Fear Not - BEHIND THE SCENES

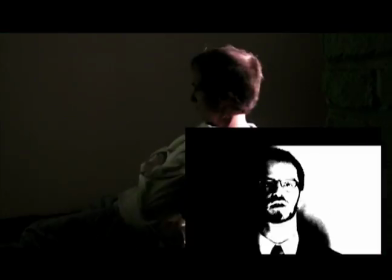And also Brian did his take,
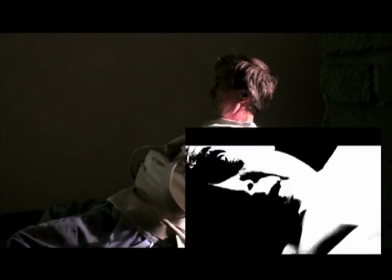the propaganda radio footage, TV footage, in front of the green screen.
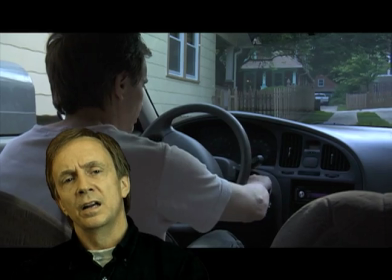I got into my car,
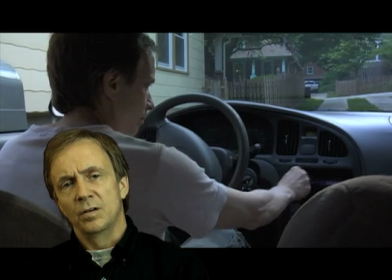and there was propaganda going on the radio, and then I looked in the rearview mirror
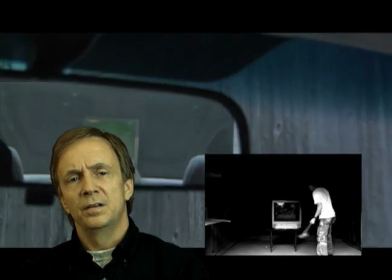and saw propaganda being played on the television, and I just got out of my car,
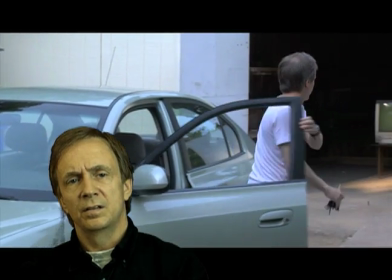picked up the sledgehammer and smashed the TV.
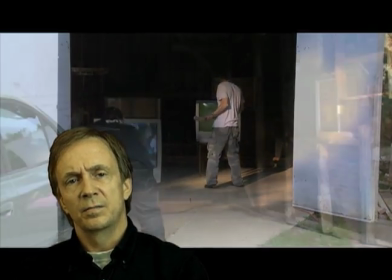We actually had footage on the TV of the 9/11 hijackers coming through the security check at the airport,
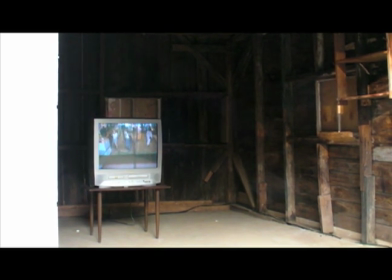and we had multiple cameras going on at the time,
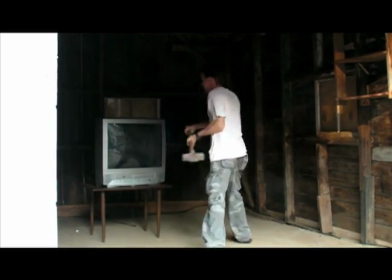different angles, and we captured some really cool footage where we didn't really know how a TV would react
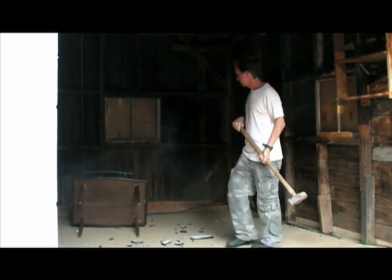smashed, and so we got some close-up footage, and you can actually see
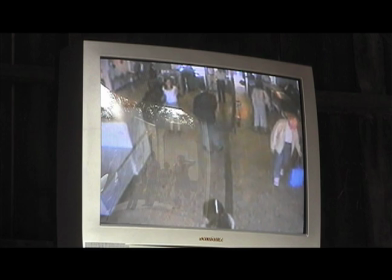the gases coming out of the television. It was pretty amazing.
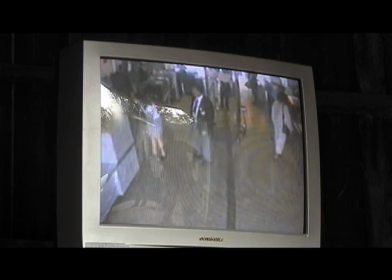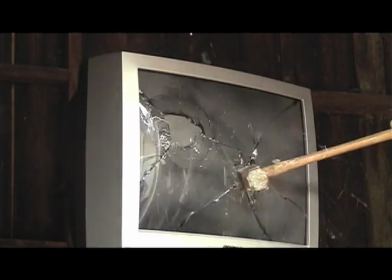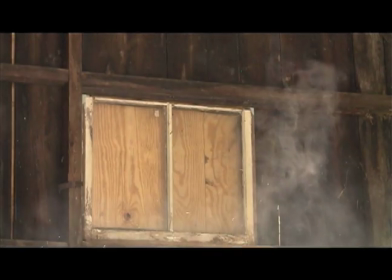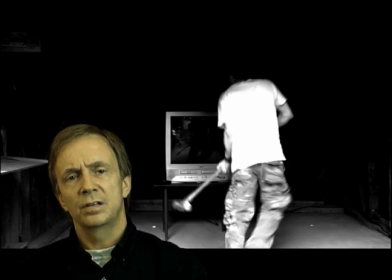I was representing the people of this country and saying we've had enough of this propaganda and fear,
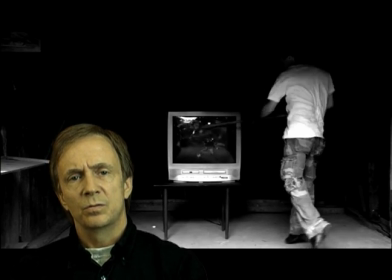and so we're rising up against it, we're rejecting it.
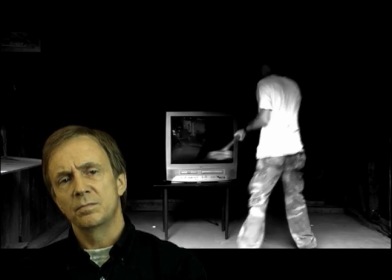And so the smashing of the TV was the metaphor for the rejection of this type of propaganda.
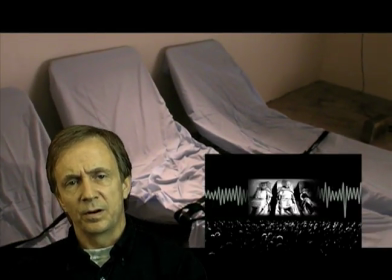One of the really fun parts of the filming was when we
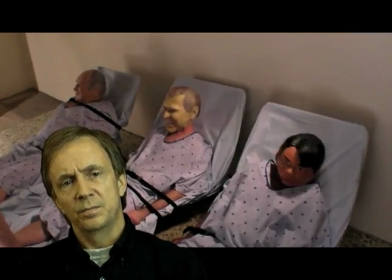had three extras come in and play Cheney, Bush, and Rice.
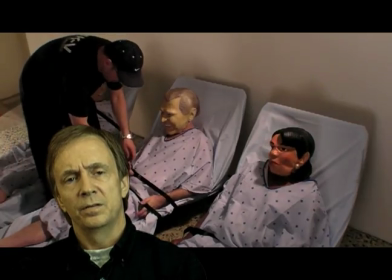And this corresponds to the part in the song where they're taken away for rehabilitation.
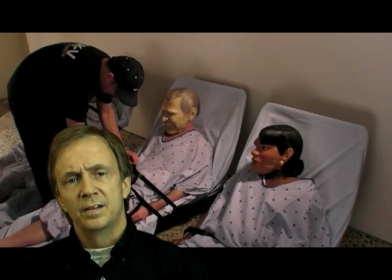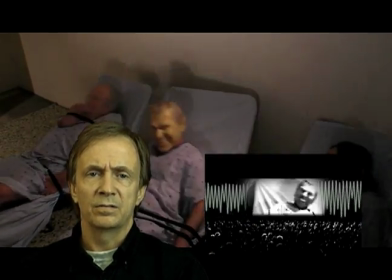We had these cots bought in gowns and masks, Bush, Cheney, and Rice,
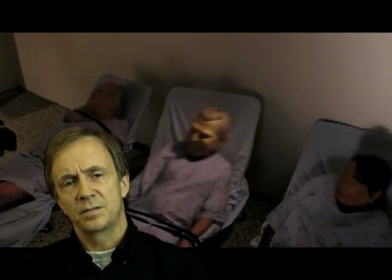and it took multiple takes because the straps kept coming off the actors, and
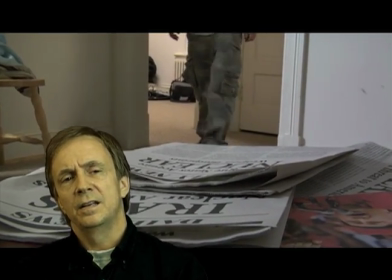but it was a lot of fun. A couple things that were didn't end up in the video, and one of them was a really cool scene where we had these
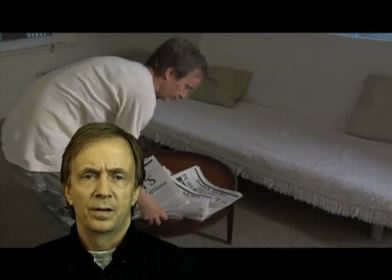great newspapers printed up. One of our graphics guys, Jose,
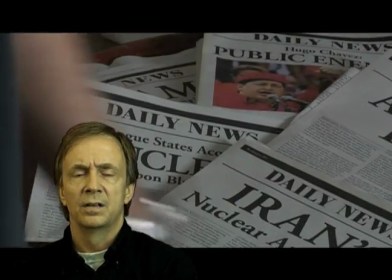printed up these newspapers with these big headlines showing propaganda, and in the scene that got cut,
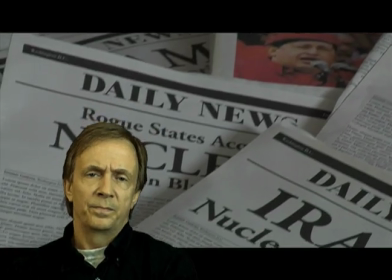I actually pick up these newspapers and throw them in the trash.
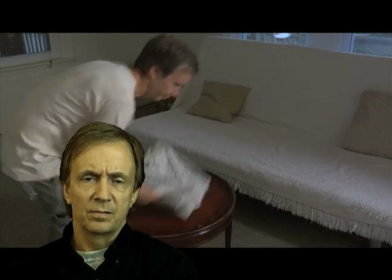But they're very realistic newspapers, and we'll probably use them for something else in the future.
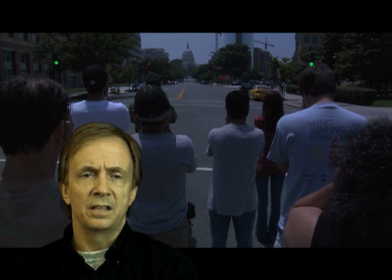Then there was another scene that we worked a long time on,
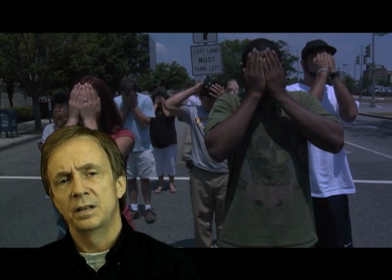and it was fairly complex because it took place right in the middle of the street downtown Washington, D.C.,
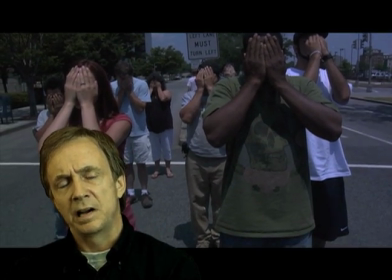in real traffic, and we had
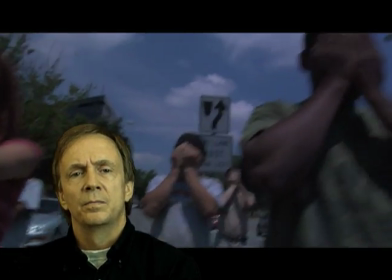a bunch of extras come in and put their hands over their face and walk,
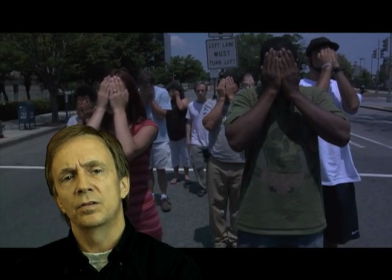and I ended up walking through the crowd of people, and as I did,
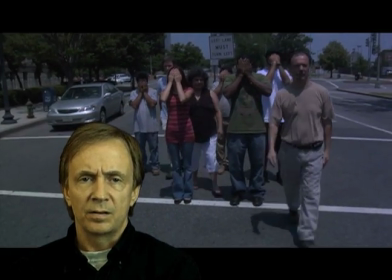they took their hands off their eyes and could see clearly and walked with me to the
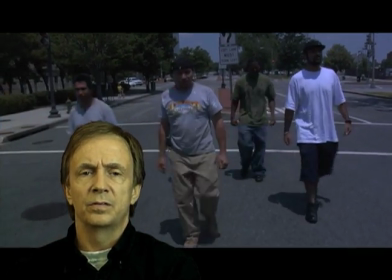Capitol to protest what was going on,
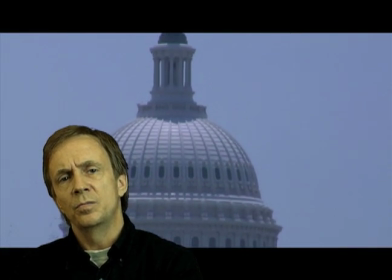and basically it symbolizes the opening of people's eyes so that they can,
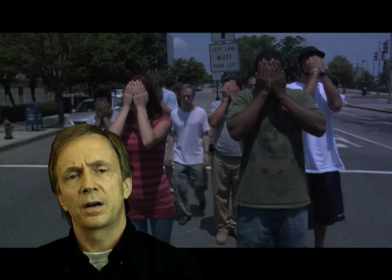once they see what's really happening, and that's it's really propaganda, it's not really real.
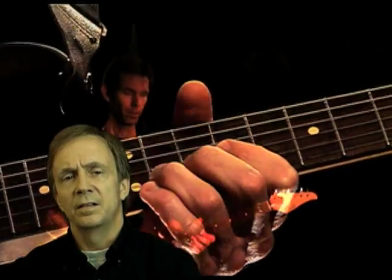So that's it. I mean, there a lot of work goes into these things.